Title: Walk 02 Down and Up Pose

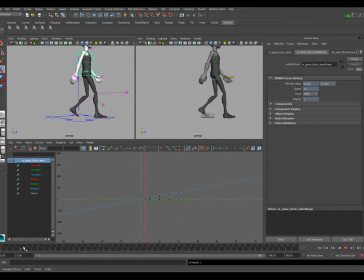(4:06)
So here's the other issue with the feet that I usually like to watch out for. So we're thinking in terms of force here.
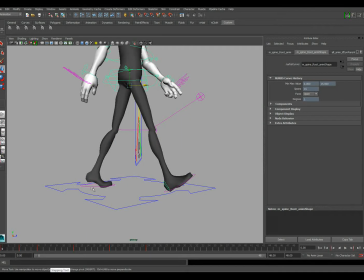(4:17)
This front leg, at this point, this foot is pushing off the ground. The rear foot is pushing off the ground. This front foot is preparing to catch the weight.
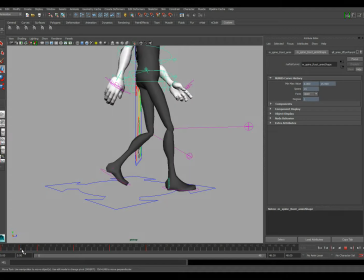(4:27)
Okay, so now the weight is caught here, but you see what happens with this foot is it just kind of drifts up.
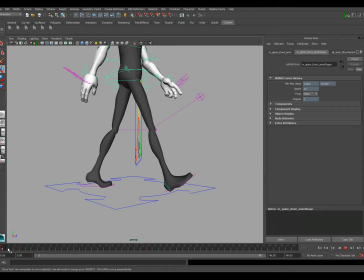(4:33)
Okay, and that doesn't feel like it's pushing off the ground. Okay, so we need to kind of add that push to it. And so usually what I do is I keep it back there a little bit, and I kind of just give it that feel like it's trying to push off the ground.
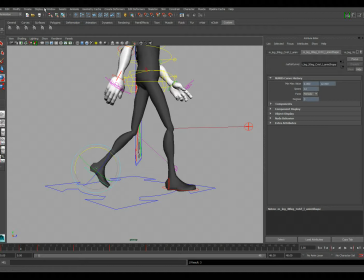(4:47)
So usually that involves me kind of rotating it a little further, just so I have a ground plane to look at.
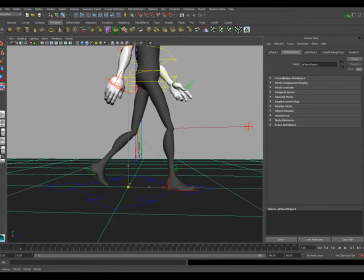(4:55)
I'm going to go ahead and just create me one. Okay, just so I can see what I'm intersecting with.
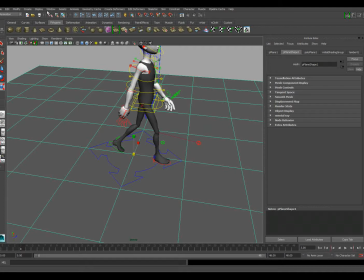(5:03)
That's a little annoying. Let me make it a little darker, a little brighter so I can see it. Yeah, it's hyper shade. And I'm just gonna
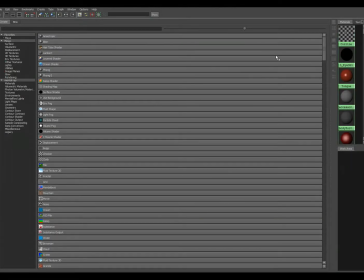(5:20)
create
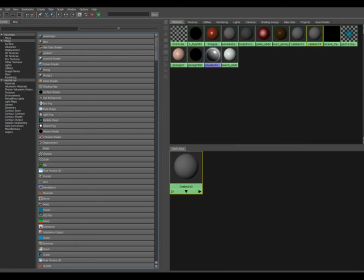(5:23)
a generic Lambert. Sorry.
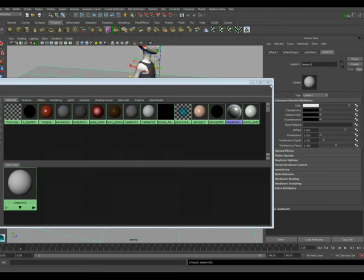(5:30)
That gives me the option to brighten that up a little bit though. And then I want to uncheck the mesh so I don't select it.
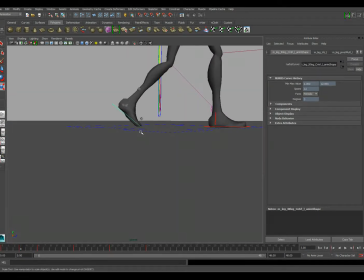(5:38)
Okay, so now I can kind of see where my feet are contacting a little bit. And so what I want to happen is I want it to feel like this foot is just kind of pushing off the ground.
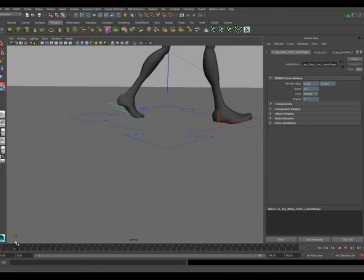(5:46)
And that's feeling a little better actually. But I still may just kind of give it that like it's pushing back and really trying to push off the ground. So if I get it to there, I may even
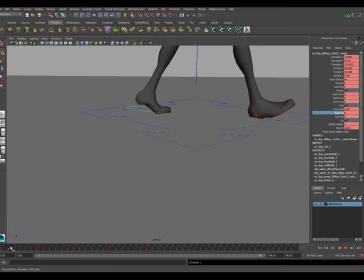(6:01)
tweak with that a little bit to make it feel like it's really pushing up to that last second. Okay, and so kind of slides a little bit. Maybe I'll actually keep it forward a little bit so that feels.
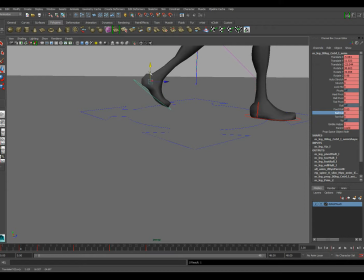(6:25)
Okay. Some people actually bring it up and do a little bit of a flip backwards. I don't need this in there if I do that. So it feels like it's kind of pushed off the ground.
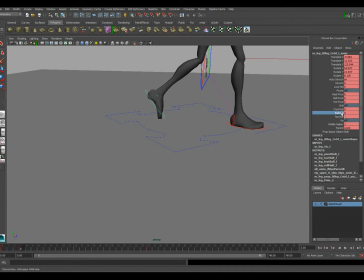(6:43)
And that's not a bad option. I feel like it's probably a little too much of a flip backwards. But I may be able to do something like that. I really feel like it's pushed off.
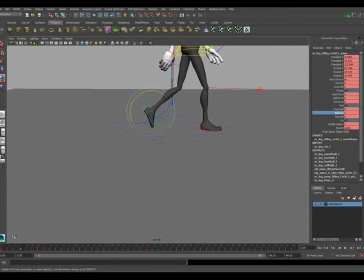(6:57)
And so let's see how that feels. Feels like it's going through the ground, but we can adjust that in some in-betweens.
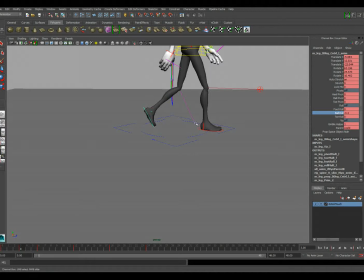(7:12)
I'm not crazy about it. I'm going to go ahead and zero that back out. Kind of keep it a little bit down and back a little bit again.
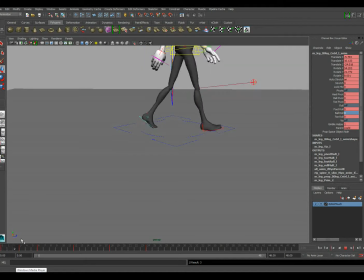(7:27)
So we'll see if it feels. There we go. So we're getting the foot interpenetrating a little bit, but that's just going to be something we fix and polish. Okay, so now you can kind of feel that it feels like the character is really maybe pushing a little bit more forward.
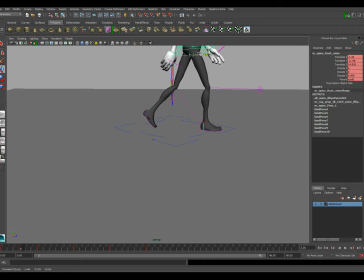(7:43)
And so that would help if we want to sort of lock the leg a little bit more.
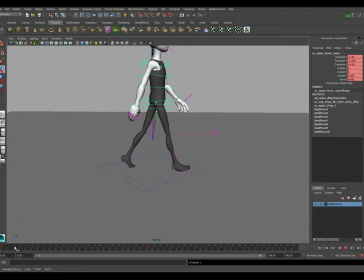(7:50)
Something like that. Let's feel. There we go. Okay, so that's feeling good with that. Now let's talk about the arms.
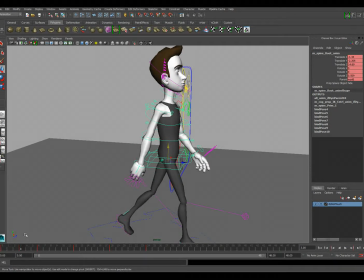(8:02)
At this point, the arms are going to kind of overshoot this pose, and also we talked about it.